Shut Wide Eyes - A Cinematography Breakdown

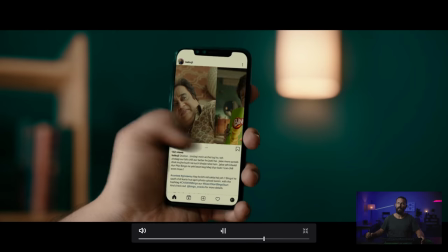747s
But personal choice. And then this is the man.
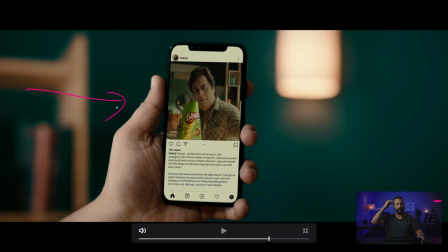752s
If you look at the retail ads, like 95% of all jobs that you're ever going to do as a cinematographer, this shot will be in there. And this is not the credit card shot that we always talk about in the framework. This is the opposite. This is like front lit. But you're still nice to break up the thing, have the color of the walls there, and then have the practical on in the background, not clipping or blowing out or being shitty.
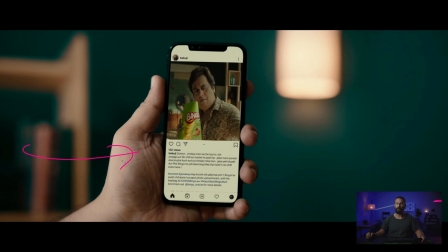771s
It's just a big soft source from the front. Normally you'd say big soft source from behind to have this fall over and have it get dark here so that the screen really sticks out. Because right here, really this skin is competing with this screen,
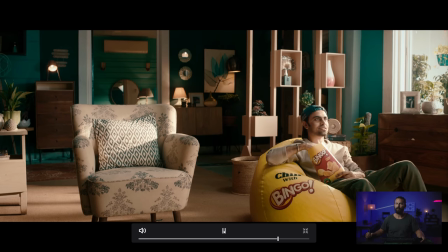784s
which is the downside of front-lighting it holy heat right now we're getting hot on our man
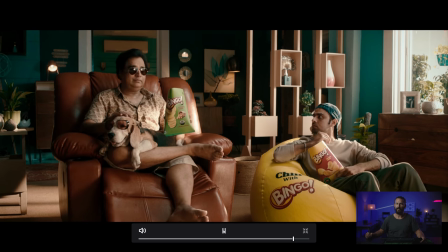791s
and boom there's the DP that's the DP chair right there it's like yep that is gonna pay for the deck chairs for sure and little
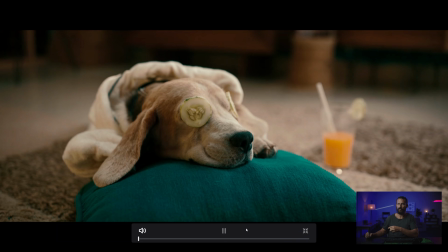802s
did they know it's all part of the framework and we're out tada dog just laughing DP smiling anyway Anyway, that's a look, right? These are the kind of commercials. Bread and butter. There's not really a story. It's just people eating chips. They want it to look nice. This is how you make it look nice. Don't know what else to add. Okay, that's gonna do it for this one. We will see you in the next one. Goodbye.